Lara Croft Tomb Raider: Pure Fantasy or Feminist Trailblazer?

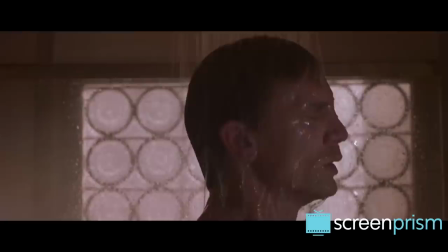241s
This scene puts you in the experience and makes you think about how it feels to have the water hitting your skin,
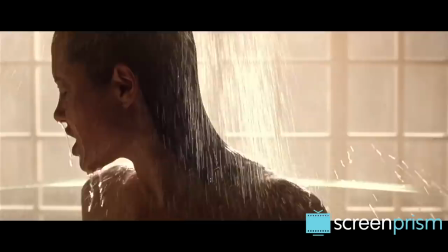247s
whereas Lara's scene is shot to look like what you would imagine if you were fantasizing about Lara Croft taking a shower.
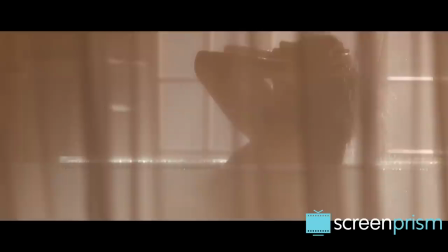254s
It has nothing to do with her experience, and everything to do with how she looks.
Always a pleasure.
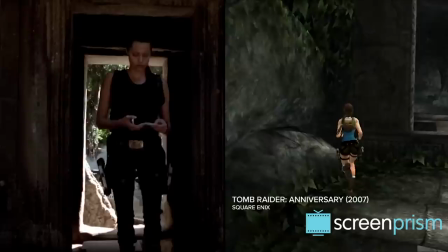262s For a cold shower.
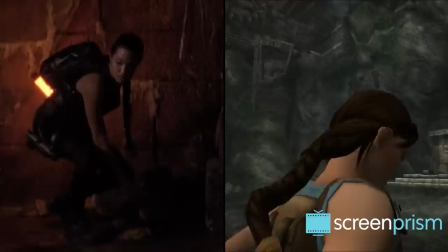266s
The Tomb Raider video games are third-person, so from the start the experience has been about always seeing Lara,
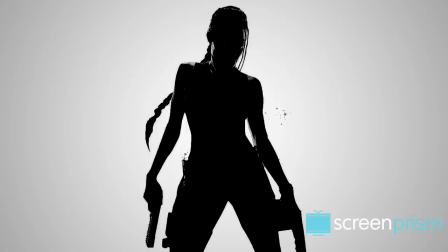273s
and the movie maintains this appeal with its point of view.
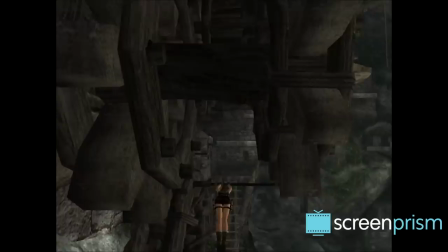279s
Players have complete control over video game Lara because that's the nature of a video game.
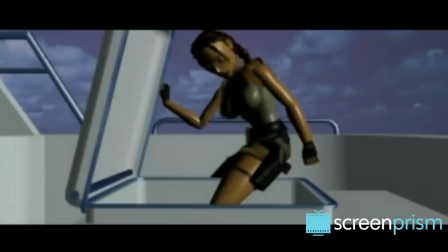285s
She's a badass with a built-in lack of agency, so video game Lara can be as accomplished and awesome as possible and still not be intimidating,
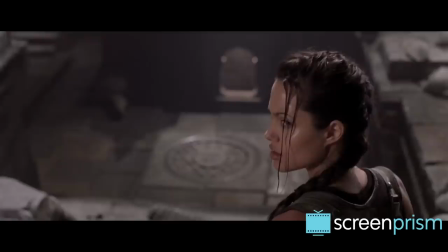293s
which added to her original sex appeal. But in a movie, this level of control isn't really possible.
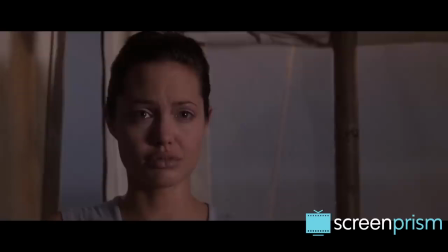299s
So in Lara Croft's Tomb Raider, the filmmakers found other ways to make viewers feel they had power over Lara.
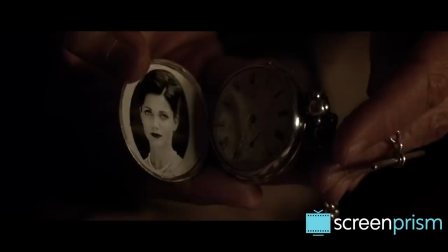305s
To understand how the movie takes power away from Lara, let's look at her backstory, or lack thereof.
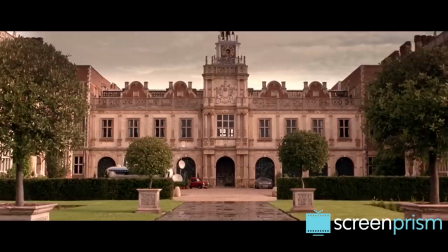312s
She has no mother and identifies strongly with her father, who was an explorer-slash-archaeologist.
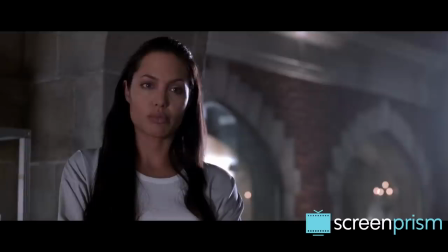318s
She lives in a huge mansion with a hacker who seems to be like a brother to her, Bryce?
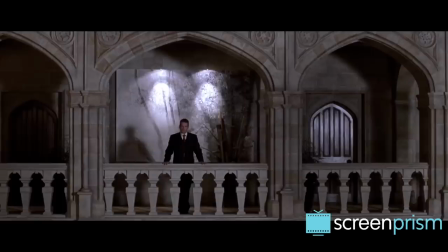324s
Don't stop. and a butler named Hillary.
Anything you need? No, thank you, Hillary.
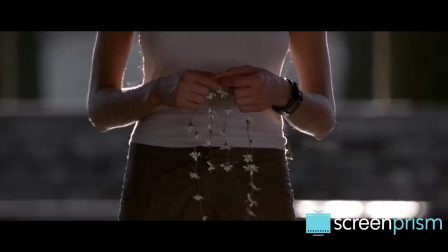330s Don't you stay up too late.
This setup makes Lara feel like a child in an adult's body.
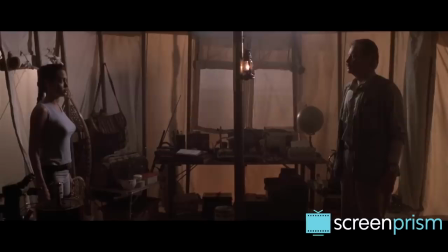336s
Her drives and priorities are basically those of a kid, adventuring, but you know I can't resist a bit of fun, and pleasing her parent.
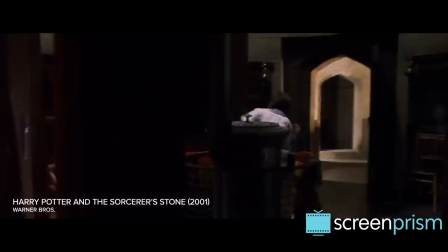344s I miss you, Daddy.
The scene that sets her adventure in motion wouldn't be out of place at the start of Harry Potter.
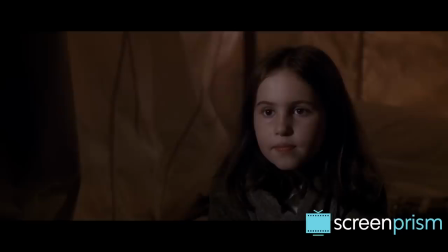350s
She wakes up because of a mysterious ticking sound and walks around in her PJs looking for the source of the sound.
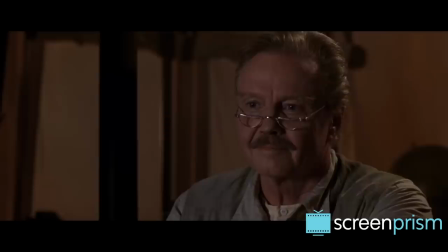357s
So because Lara has the story and motivations of a kid,
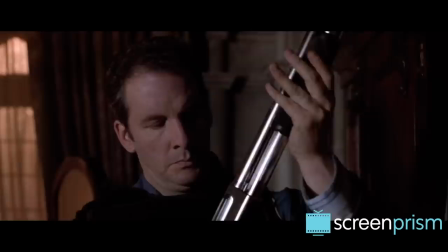361s
I still have you daddy. she elicits a kind of protectiveness in male viewers.
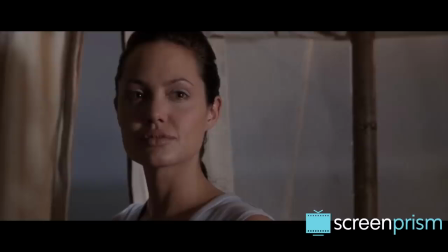367s
And however strong she is, the movie is on some level making her a damsel in distress, to recreate that protective feeling in viewers.
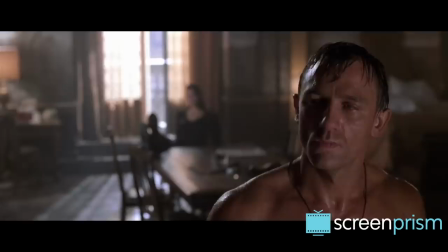375s
And critics have noted that video game Lara was especially attractive to players in part because of her sparse backstory,
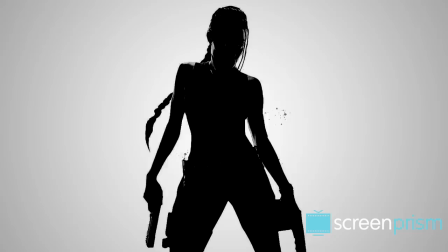382s
so viewers can imagine her inner life as whatever they prefer.
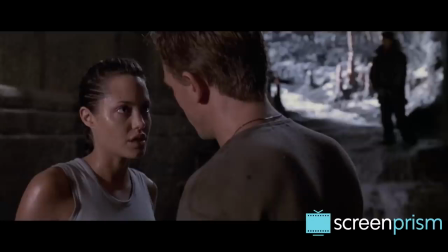390s
Lara also has no romantic storyline, at least not at first.
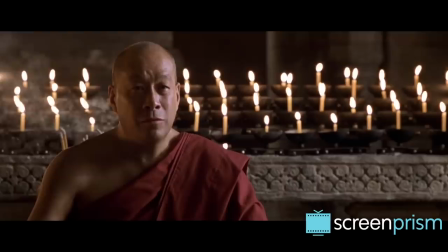395s
She doesn't seem interested in any man besides her dad.
Your father said you will never give up.
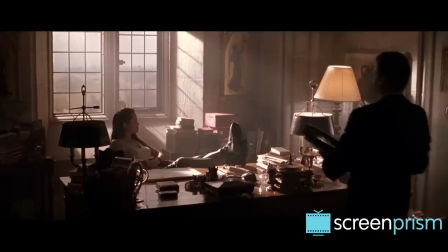401s My father? You knew my father?
Her dormant sexual agency makes Lara more approachable and less threatening.
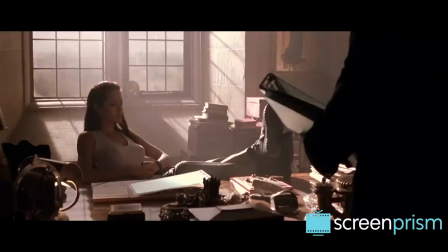409s
Her unawakened sexuality is hinted at in the symbolism of her adventures.
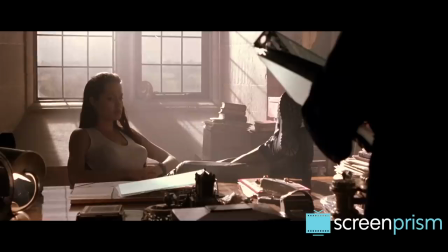415s Egypt again. It's nothing but pyramids and sand.
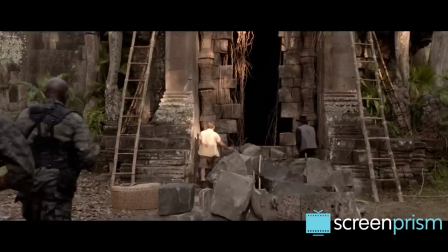420s I know. Gets everywhere. In the cracks.
She's on a mission to protect a tomb from men who want to invade it.
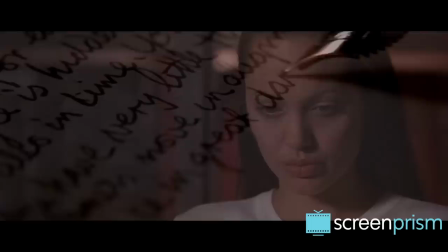428s
Furthermore, she's on this mission because her father told her to protect the tomb's secret from the men.
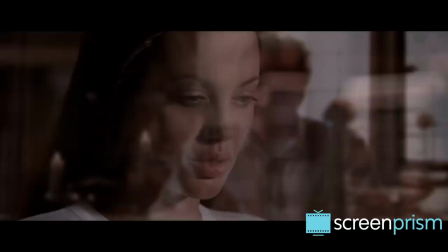434s The world will be in great danger. Devious, dangerous men who seek the Triangle's awesome and terrible powers.
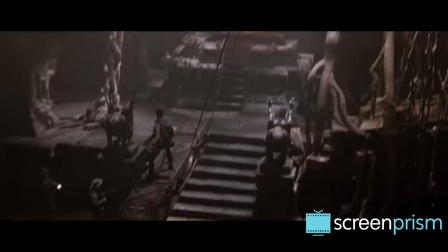444s This you must prevent at all costs."
And then we get this scene in the cave-like tomb itself, which is also pretty telling.
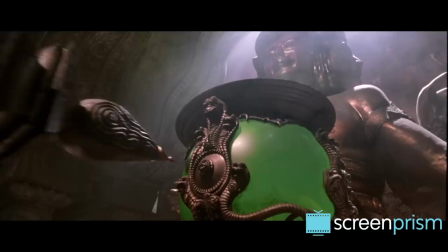452s
And then if you had any doubts that this was symbolic, there's this genius line.
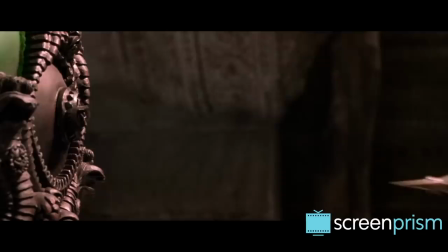457s The log must pierce the urn.
And then, of course, this happens.
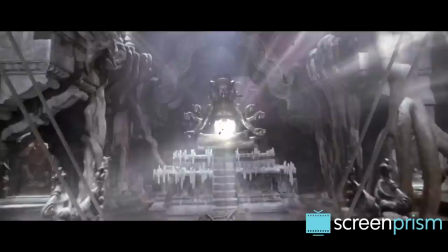463s
If this scene isn't a ham-fisted metaphor for sexual awakening, then what is?
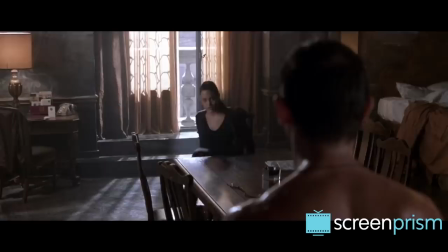469s
After the Log and Earn scene, Lara seems to become more in touch with her sexuality.
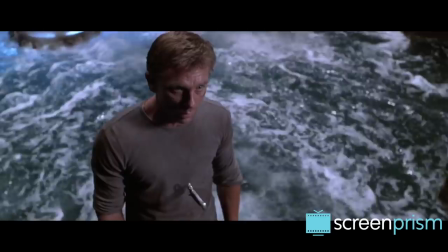475s
She starts developing a very understated romantic rapport with Daniel Craig's character, Alex West.
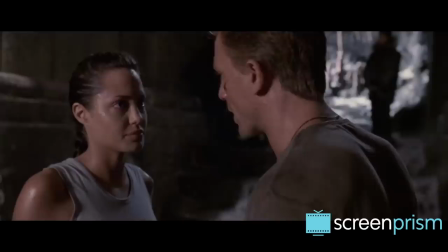481s
Near the end of the movie, she saves his life, but there's still next to no explicit romance.